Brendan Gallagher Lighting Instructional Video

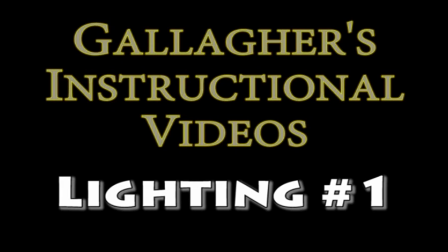Today I'm going to demonstrate the most basic principles of the three-point lighting setup.
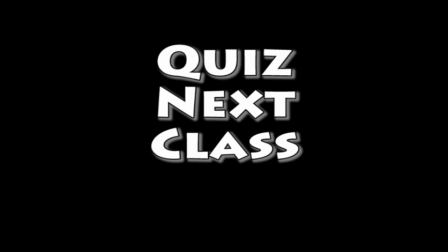Remember that there will be a quiz over the material in this video, so learn everything you can and write down any questions you have.
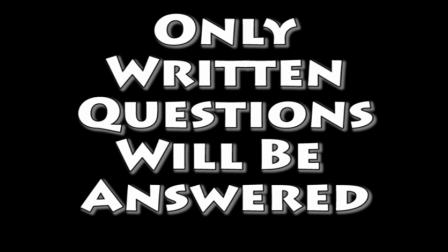I will answer your written questions at the beginning of class before we take the quiz.
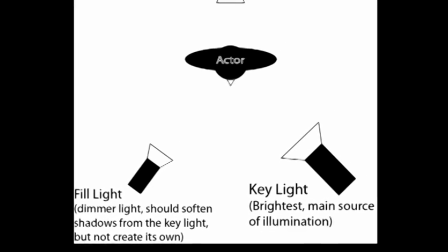This diagram shows a bird's eye view of the three-point setup.
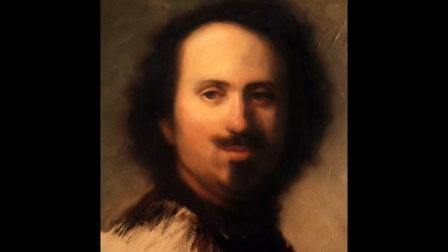Three-point lighting uses principles that go back to Renaissance painting and is used by
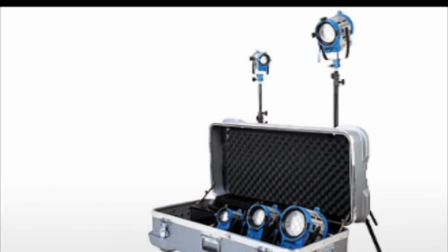cinematographers with professional lighting gear like this ARRI lighting kit, whose image I took from the ARRI website.
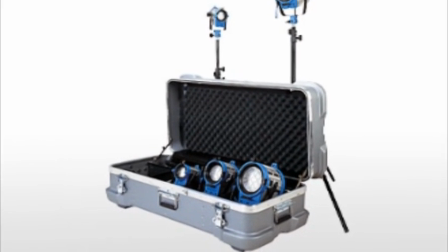This kit is similar to our portable kit at Fossil Ridge and costs over $2,000.
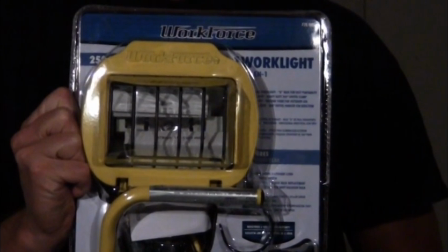But it's important to know that these lighting principles work very well with less expensive lights too.
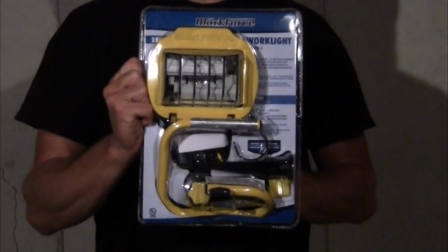For today's demonstration, I am using 3 of these portable work lights I purchased from Home Depot for only $15 each.
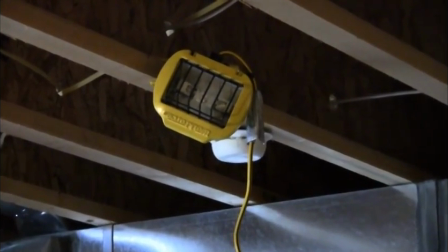Over the course of this and the next 3 lighting lessons, I will show you how to build your own functional lighting kit for under $75. The first principle of lighting is illumination. Viewers cannot understand actions they do not see.
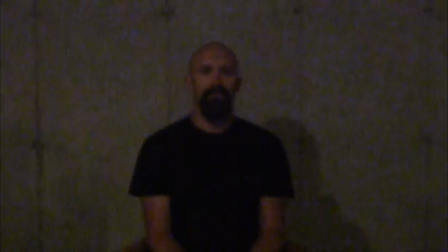Unfortunately, this is what most student lighting looks like.
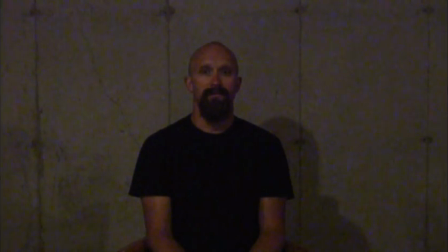Students simply turn on the lights in a room, usually dim fluorescent lighting, especially in school, and think it is enough.
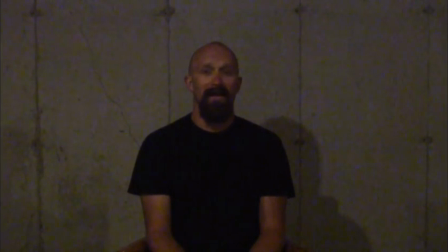But there is nothing particularly interesting about this image or the actor.
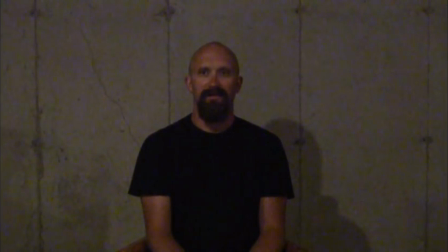Just kidding, this actor is actually my older brother. We know that this light is insufficient, but how do we make it better?
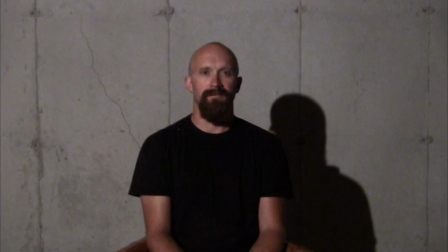We start by increasing the overall light and giving it a clear source of direction instead of the diffuse ambient light that fluorescents create. Think of this light as the sun. Like the sun, this light should come from above, usually around 45 degrees.
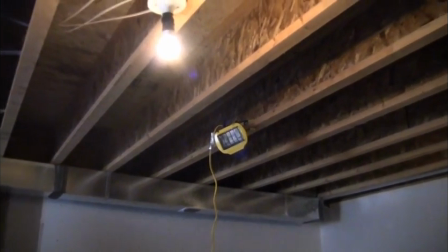But in a space with low ceilings, you'll just have to do the best you can.
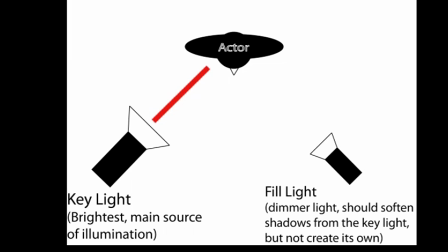The light should also come from about 30 or 45 degrees from the line between the actor and the camera.
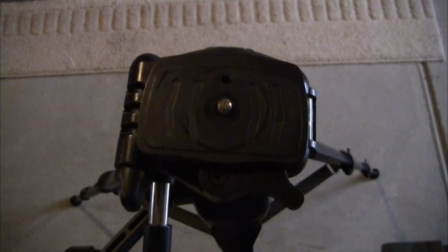This is important to remember.
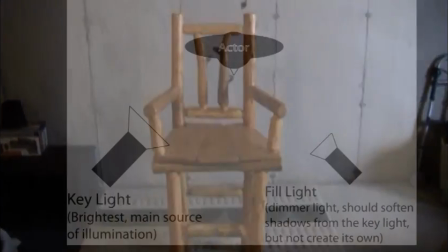The position of the camera and the actor creates a line that determines a lot of key information.
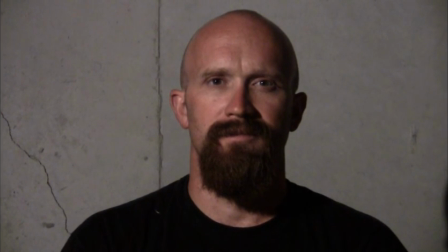Usually you can see most of one side of the actor's face and a triangle of light that appears below the actor's darker eye.
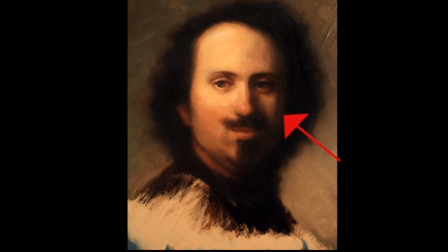This same triangle of light appears in many portraits, particularly paintings by Rembrandt. I downloaded this image from DeviantArt.com.
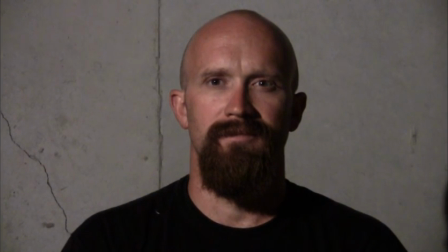The amount of light or shadow that's visible on the actor's face in your images depends on the positioning of the light.
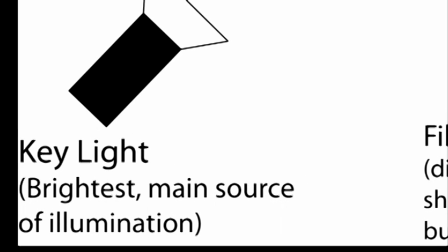Since this first light is the most important for illumination, we call it the key light.
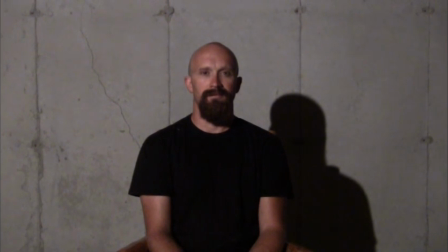If you only have one light, then use it as your key light. Many news crews will conduct interviews on location with only a key light.
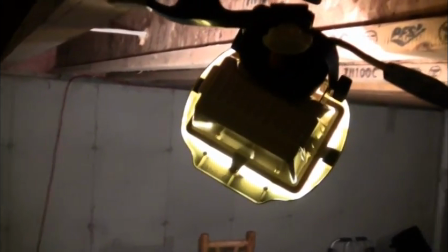If you only use one light, then you will probably want to soften it, but we will get into the qualities of light in a later lesson.
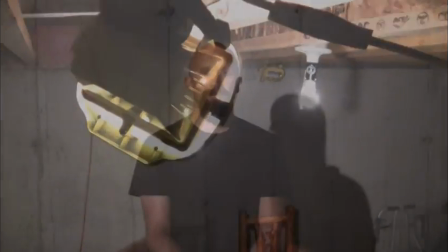For now, just focus on the position and the brightness of the lights.
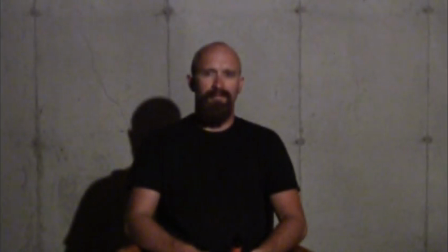If you have 2 lights, you will want to place the second on the opposite side of the actor's face,
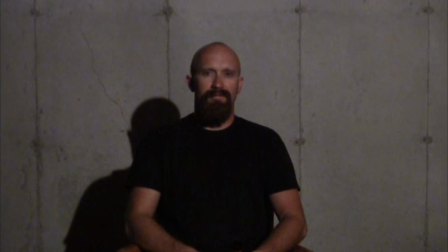also at an angle of about 30 to 45 degrees. But this light should not be as bright as the key light.
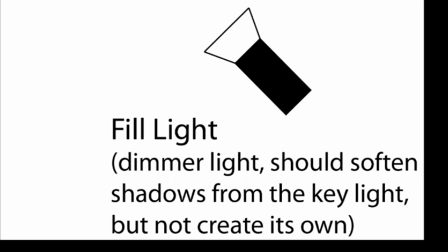We want it to fill in the dark shadows with light, so the second light is called the fill light.
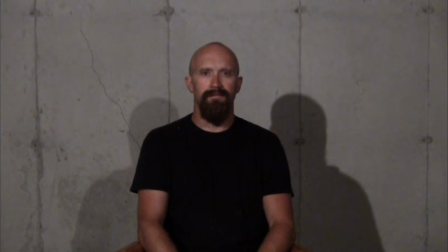For this image, I put a 250 watt bulb in my key light and a 100 watt bulb in the fill light. The brightness ratio is often 4:1 or greater between the 2 lights,
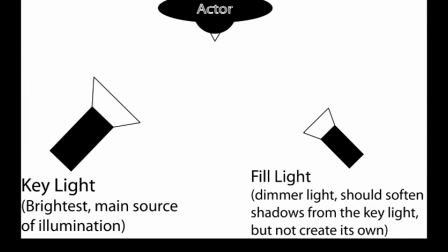so I would usually want a slightly brighter key light or dimmer fill light.
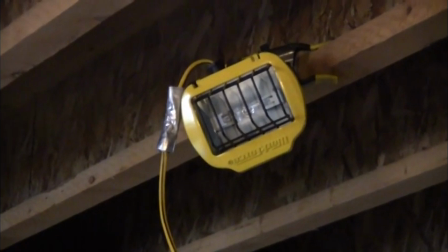If I don't have the option of brighter or dimmer lights, I can move the key light closer and the fill light further away, as I have done here.
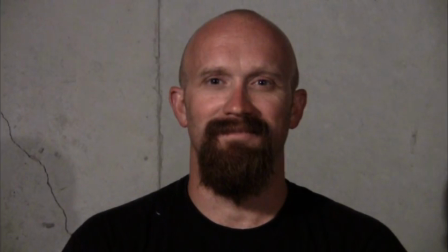Now this image is a decent one. The actor's face is brighter and has more defined shape than under the fluorescent lights, but the shadows are less dramatic than they were with the key light alone. The last task is to separate the actor from the background.
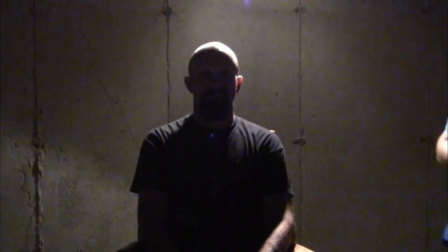So our last step is to add a light which outlines the actor and emphasizes the distance between him and the concrete wall behind him.
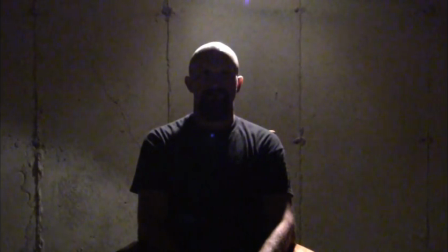We use another light that is dimmer than the key light, in this case another 100 watt. Because this light primarily illuminates the actor's back, it is called the backlight.
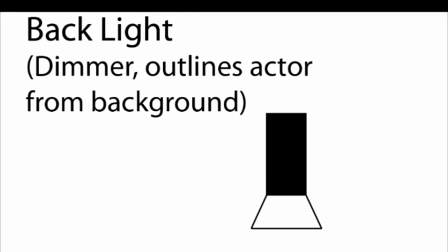When the backlight is brighter than the key or fill lights, or if it's the only light, then the actor's face is diminished.
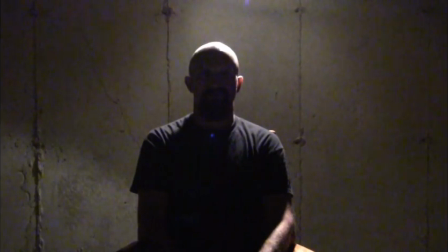You may see this in horrific or suspenseful scenes when you want to hide a character's identity or build a sense of ominousness.
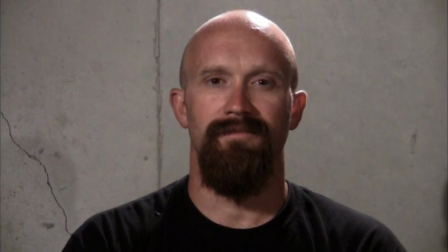But the standard three-point light design uses a dimmer key light. Now we have an interesting, balanced, 3-dimensional image.
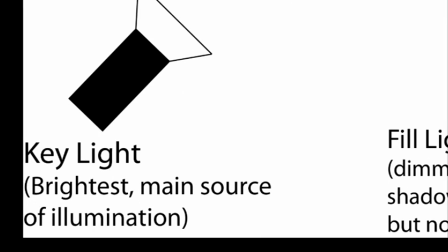For quick review, our brightest front light is called the key light,
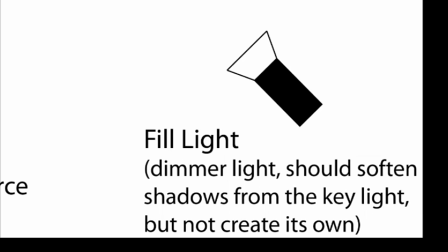our dimmer front light, the fill light, and the dimmer rear light is called the backlight.
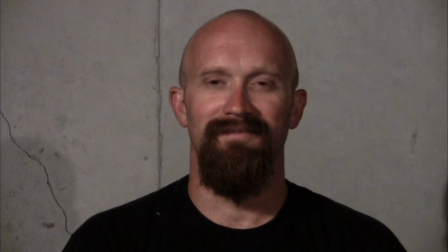The key light illuminates, the fill light diminishes shadows, and the backlight separates the actor from the background.
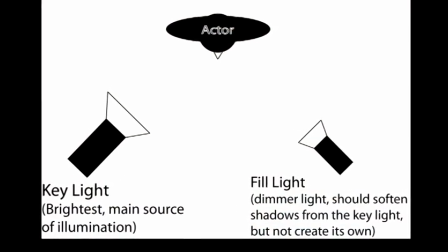If you have one light, use it as a key. If you have two lights, use them as a key and fill.
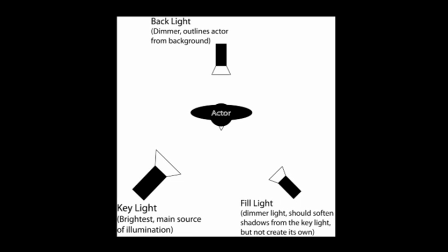And if you have three lights, use the brightest as a key and the other two as a fill and a backlight. Those are the basics of how to position your 3-point lights and arrange them by brightness.
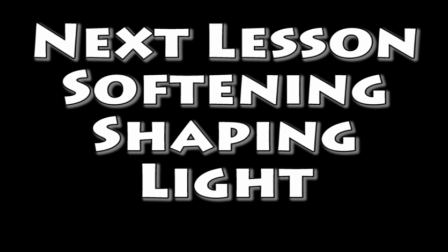Next, we will discuss how to shape, soften, and color your lights for effect.
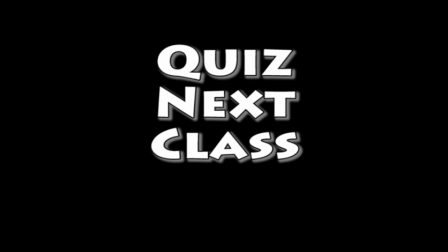Make sure you bring your written questions to class. There will be a quiz over the items in this video. See you in class.